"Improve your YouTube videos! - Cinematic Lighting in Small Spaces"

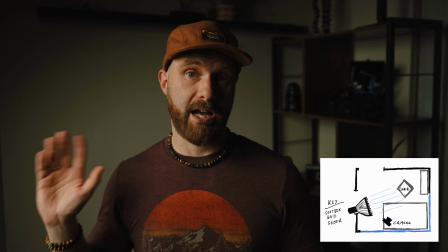(4:06)
And the only light I'm using now is the Amaran 60X with 3-foot softbox and a grid.
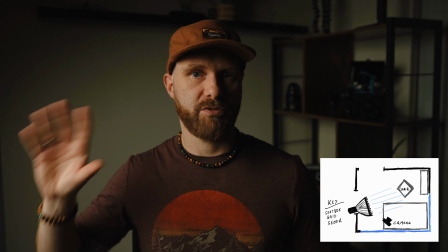(4:13)
So just key light,
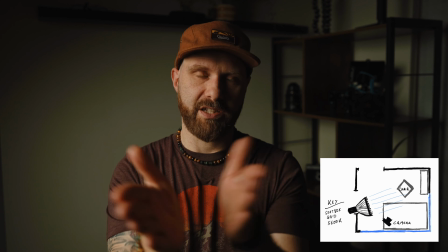(4:16)
illumination coming from one side, camera is straight in front of me, the light is roughly 45 degrees to my right,
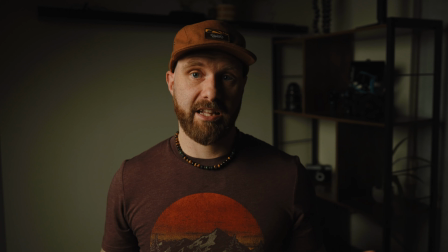(4:24)
and this is my only illumination. And to be honest, I quite like this light.
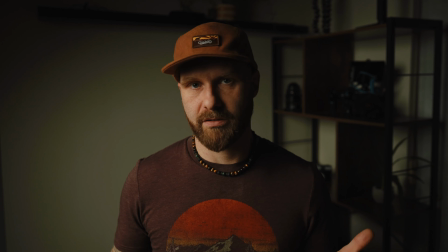(4:29)
It's not always the most flattering one, so it may not necessarily work for you depending on the look you want to go for, but personally I like it. The only issue is that the scene is quite flat. There isn't really that much color in it, there isn't that much depth.
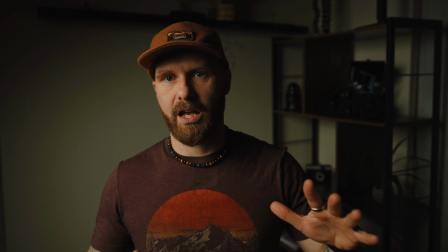(4:44)
I don't particularly like how this side of the room looks like. It could work, but for me this really doesn't.
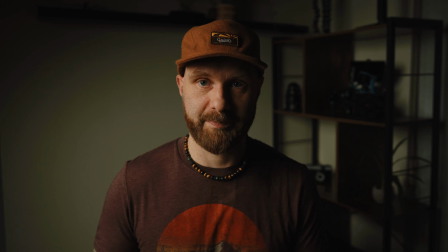(4:53)
So we'll add something more to it. So here is setup number 2.
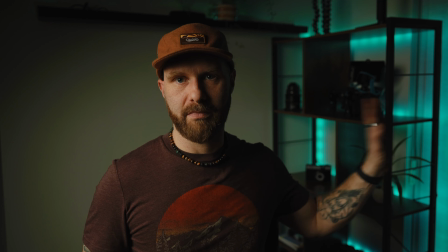(4:57)
Still the same key light, And now I just added some cheap LED strip lights from Amazon,
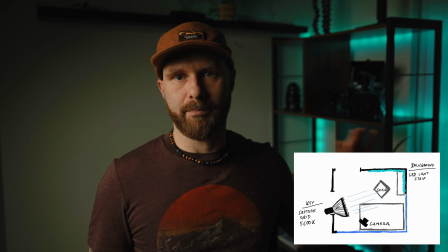(5:04)
about 20 bucks or so, just to add some depth to the shot and introduce some color.
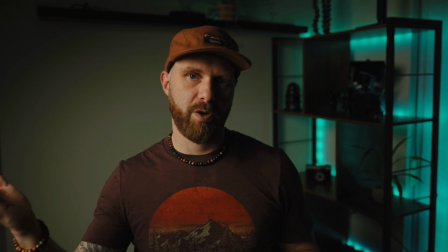(5:10)
And you can play with colors of both lights, so they can act quite nicely as a contrast, or they can be complementary, whatever works for you. I used this setup in the past quite a lot for my previous YouTube channel. And to be honest, if you're just talking about
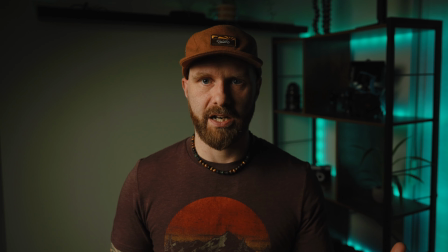(5:28)
something that's not necessarily video or lighting or photography related, you don't really need something much more fancy than that, right?
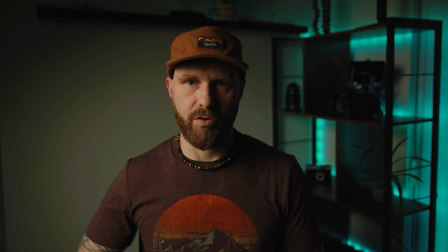(5:36)
You can, of course, keep adding more and more lights to make the look more interesting,
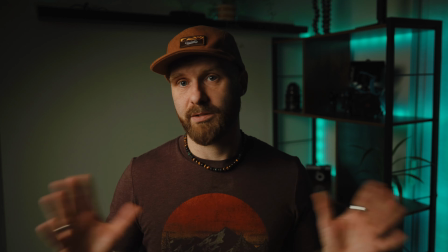(5:40)
but I think for many situations this will be perfectly fine, or some variation of this setup.
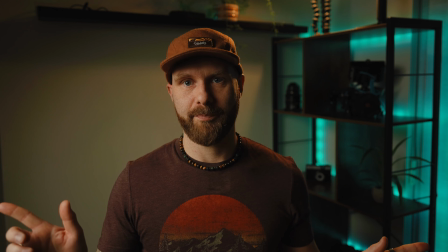(5:46)
Here is look number 3. Previous two lights remain the same. All I added is just rim light or hair light,
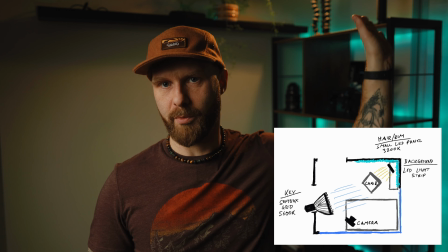(5:53)
which is this warm light coming from above, from behind me, just to add a bit of separation.
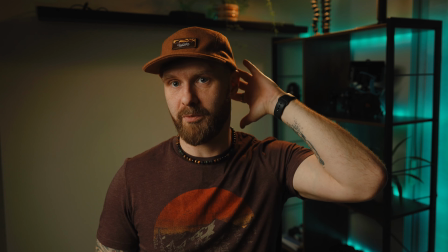(6:00)
So it's hitting the back of my head, my shoulder.
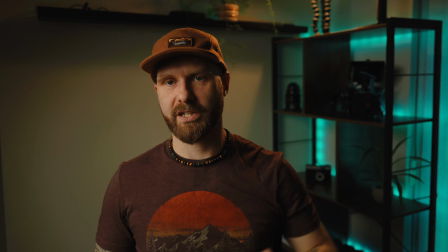(6:03)
It's also lighting up some of the stuff in the background, like the plant over there, but it's mainly supposed to separate me from the background.
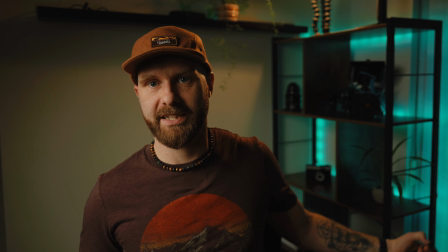(6:10)
What I could also do is switch off the LED lights. If I can actually switch them off, there you go.
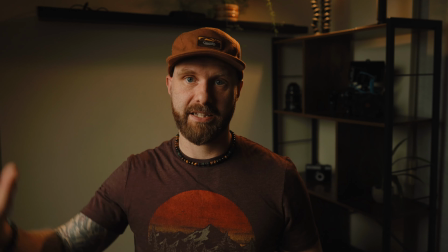(6:17)
And now I have just my key light and rim light, and that's also a really nice look.
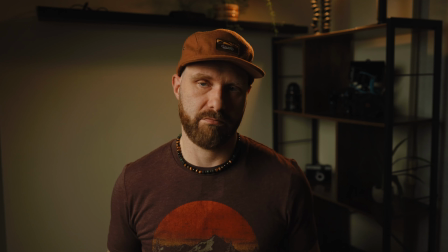(6:23)
If you don't want all that color, if you find it too messy or it just doesn't work for your scene, then this is perfectly good setup, right? Let's say it's an interview or something like that, and you just want to keep your lighting nice and clean.
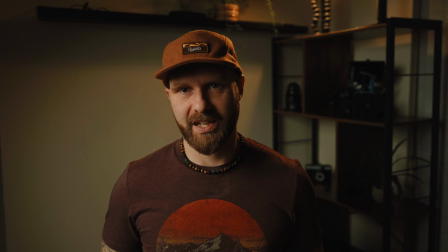(6:36)
You will just use those two lights. That's all you need. The light I'm using as a rim light is one of those Aputure MC12 lights.
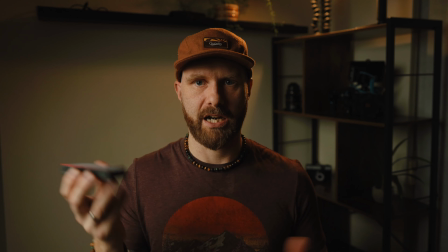(6:45)
There are a few different versions of either Aputure lights or other brands. They are quite powerful considering their size, battery powered, so you don't have to worry about cables or anything.
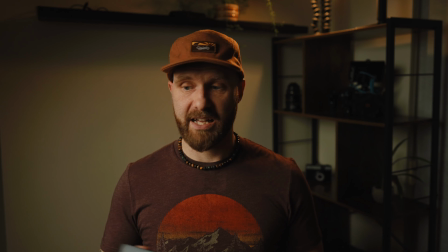(6:55)
They have built-in magnets, so you can easily attach them to any metal surface. And yeah, they're really cool to either use as a rim light or just kind of place them in a scene somewhere to light up various parts of the scene.
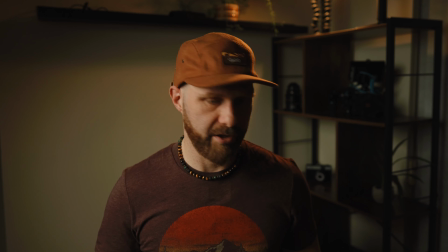(7:09)
Really cool bit of kit.
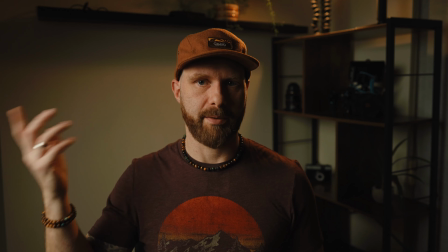(7:11)
You could also use another Amaran 60X or some other light, but whatever you're using, you probably want the light to be quite concentrated.
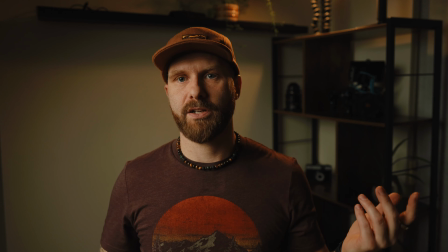(7:20)
I don't have a grid for those, as I mentioned earlier, so all I did is I used some gaffer tape to
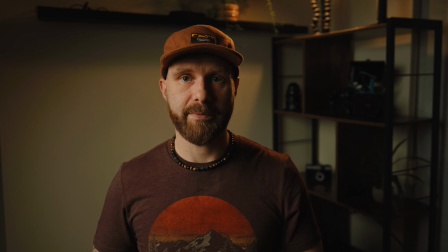(7:27)
kind of narrow the beam of light a little bit, but ideally you would put a grid on it or a snoot or something like that, so the light is quite concentrated and just hitting this area right here. And here is setup number 4.
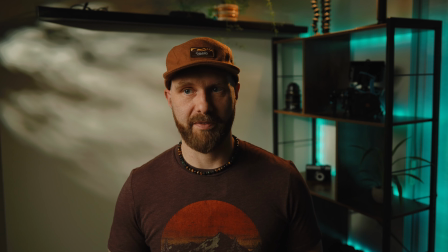(7:39)
So we have now 4 lights. 3 of them are exactly the same as they were before. Amaran 60X with the softbox,
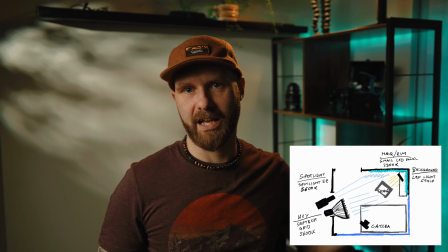(7:47)
MC12 acting as a rim light, LED light strip, and I now added
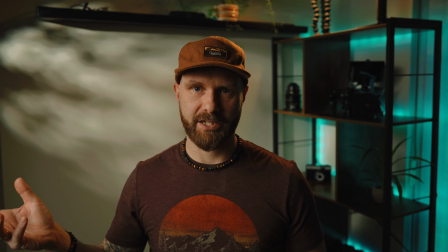(7:54)
Amaran 150C with a spotlight attachment, which is throwing this light in the background.
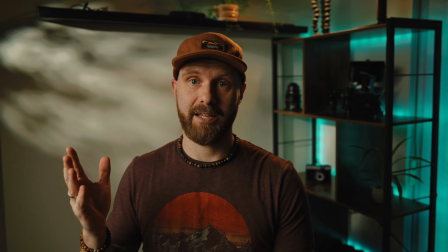(8:01)
The reason why I'm using this light is to basically make the light that's lighting up my face more believable.
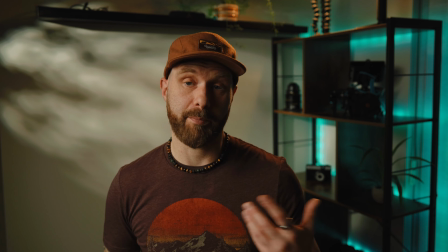(8:07)
Because if I switch it off, like it was the case in the setup number 1, the light itself may look nice,
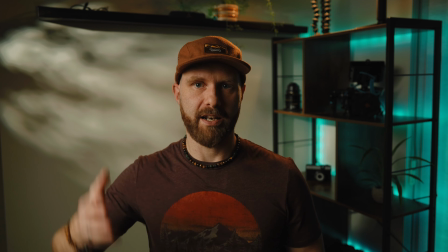(8:15)
but there is no clear light source for that main source of light,
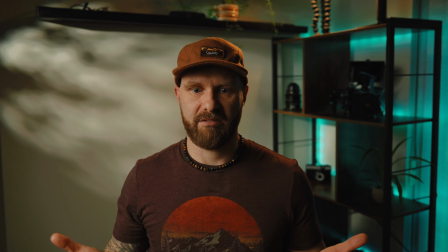(8:20)
right? There is no window, there is no lamp you can see in the shot. It looks a little bit fake, which is fine. It works perfectly fine as a still nice looking lighting,
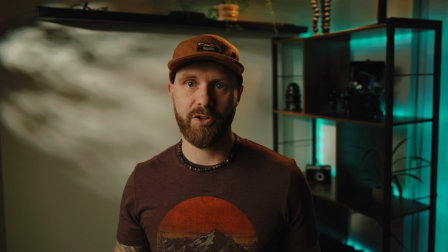(8:35)
but if you want to make it look more believable, you want to add something that suggests where that light is coming from. And here I'm using that spotlight attachment to throw some light in the background.
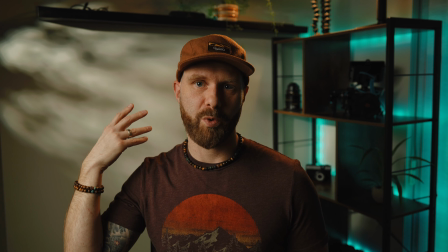(8:47)
It looks a bit like a beam of light coming from the window with some leaves or something, branches.
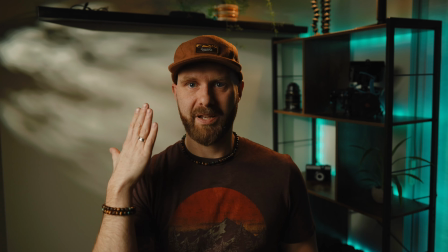(8:52)
And basically it just indicates that I am being illuminated by that window, which actually doesn't exist.
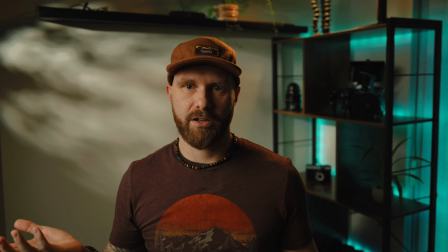(8:58)
That light is placed in the kitchen. So you can play with a few different setups here. That could be much more harsh. You could spread that light. You can do pretty much whatever you want. But it just adds that additional element to make it look a bit more believable.
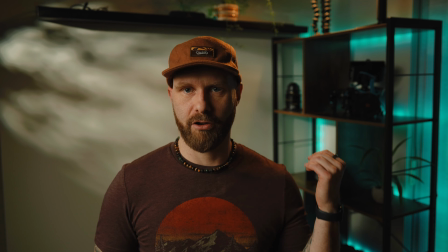(9:16)
One last thing I could try is changing the color of that LED light strip,
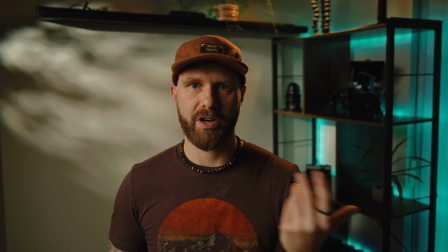(9:21)
because at the moment it's adding some color that's nowhere else in this scene, which I quite like, just to add some contrast.
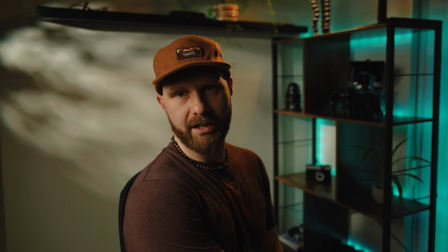(9:30)
But I could try to match it a bit better with the light I'm using as a rim light or hair light.
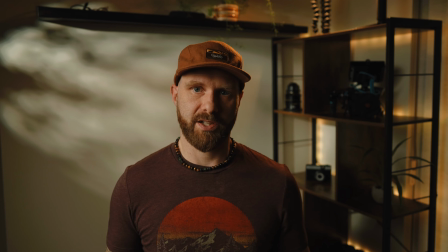(9:37)
So for example, something like this. And that also is quite a nice look, because all the lights on this side now are in those warm tones.
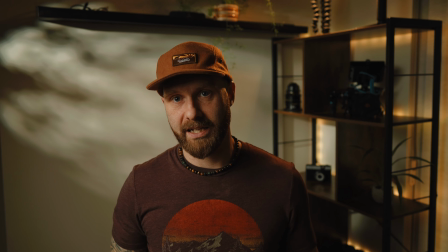(9:46)
If you use better quality LED light strip, you could match color temperature of that and any other light. I have only a few options here. This is just a temporary setup, so it works, but ideally you could match all those color temperatures or
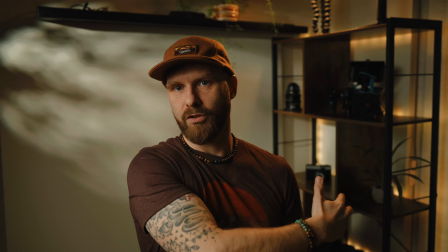(10:06)
HSL values or whatever they are, and have one color on this side and then another color on this side.
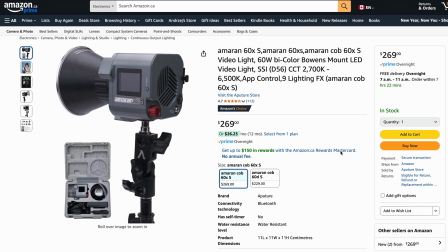(10:12)
So here are the lights I'm using for this setup. First one is Amaran 60XS. It's the one I'm using as my key light.
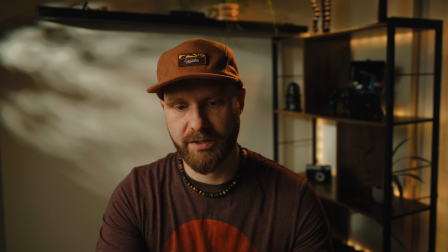(10:19)
It's a 60-watt light. There are plenty of different ones from various manufacturers, Godox, Nanlite, many others.
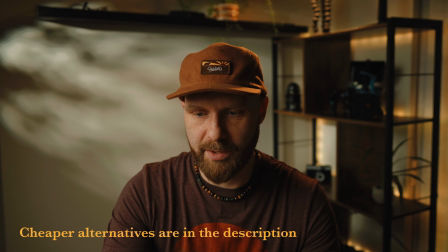(10:27)
You can get lights like this even cheaper than that, and those are Canadian dollars, not US dollars.
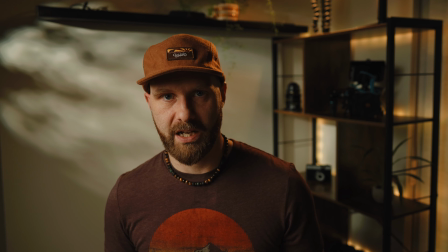(10:33)
Bear in mind that a light like this will not be powerful enough to overpower the sun even on a heavily overcast day.
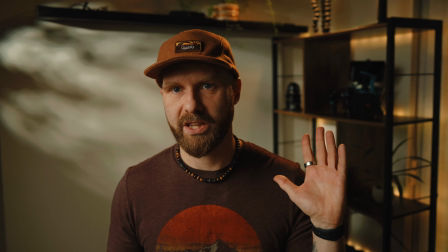(10:39)
So even if you are inside and there are windows and there isn't really that much light coming through the window,
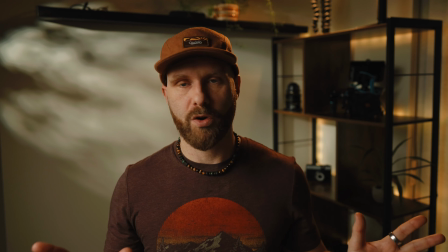(10:45)
this is still not be enough to overpower it. But if you are working in a really dark room, it's perfectly fine, or relatively dark room.
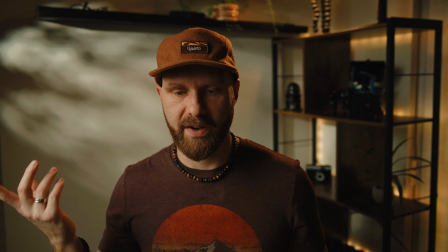(10:53)
At the moment, this light is set to like 25%, and it's more than enough.
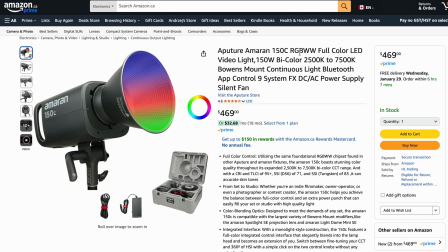(10:58)
The other light I'm using is Amaran 150C, and this is a massive, massive overkill for this scenario.
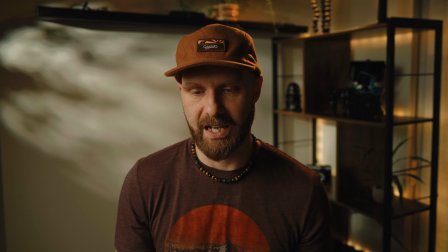(11:06)
It's just what I happen to have on hand, so I wanted to show you that specific light, but it's set actually to just 2% of its power.
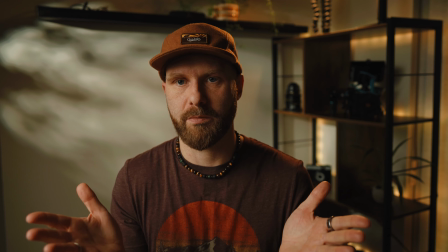(11:14)
Especially with the spotlight, it's producing even more light. Well, it's not producing more light, but the light is even more concentrated, so the output is higher.
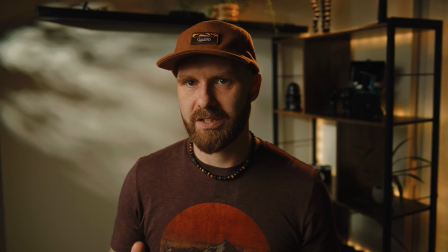(11:23)
And you definitely don't need it for a scenario like this.
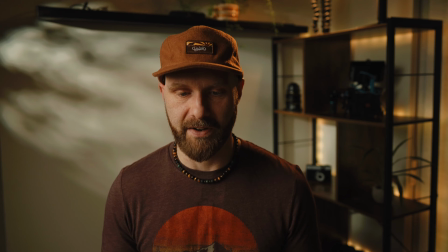(11:27)
Another 60X or something even less powerful will be perfectly fine, but this is the one I have here.
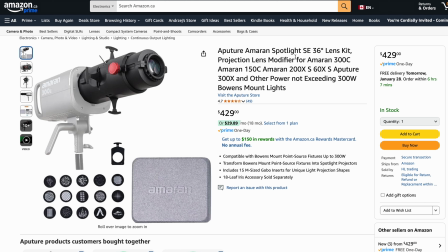(11:35)
The spotlight attachment I'm using is this one. It's Amaran Spotlight SE.
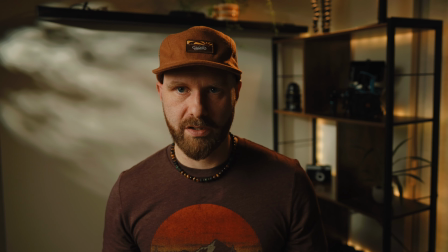(11:40)
This one can be used with lights only up to 300 watts. If you're using more powerful lights, you need different attachment. It's much bigger, more expensive, basically designed to work with more powerful lights, which generate more heat.
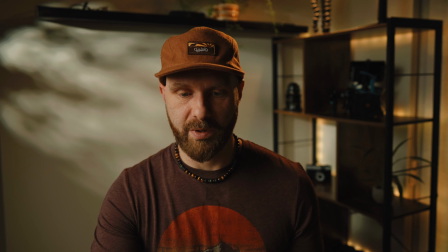(11:55)
So for lights up to 300 watts, this one is perfect. It comes with different inserts.
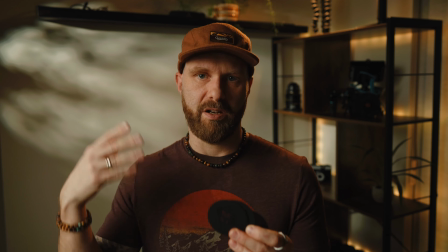(12:01)
So I used one which is, well, it pretends to give this sort of like branches and
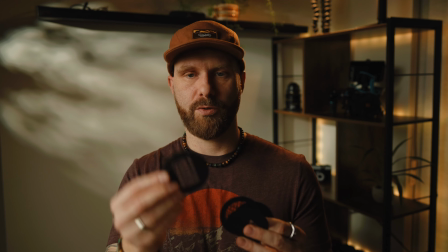(12:08)
leaves look, but you can use ones which look like a window or something like that.
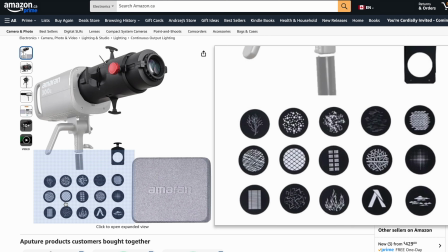(12:14)
There are many, many different ones.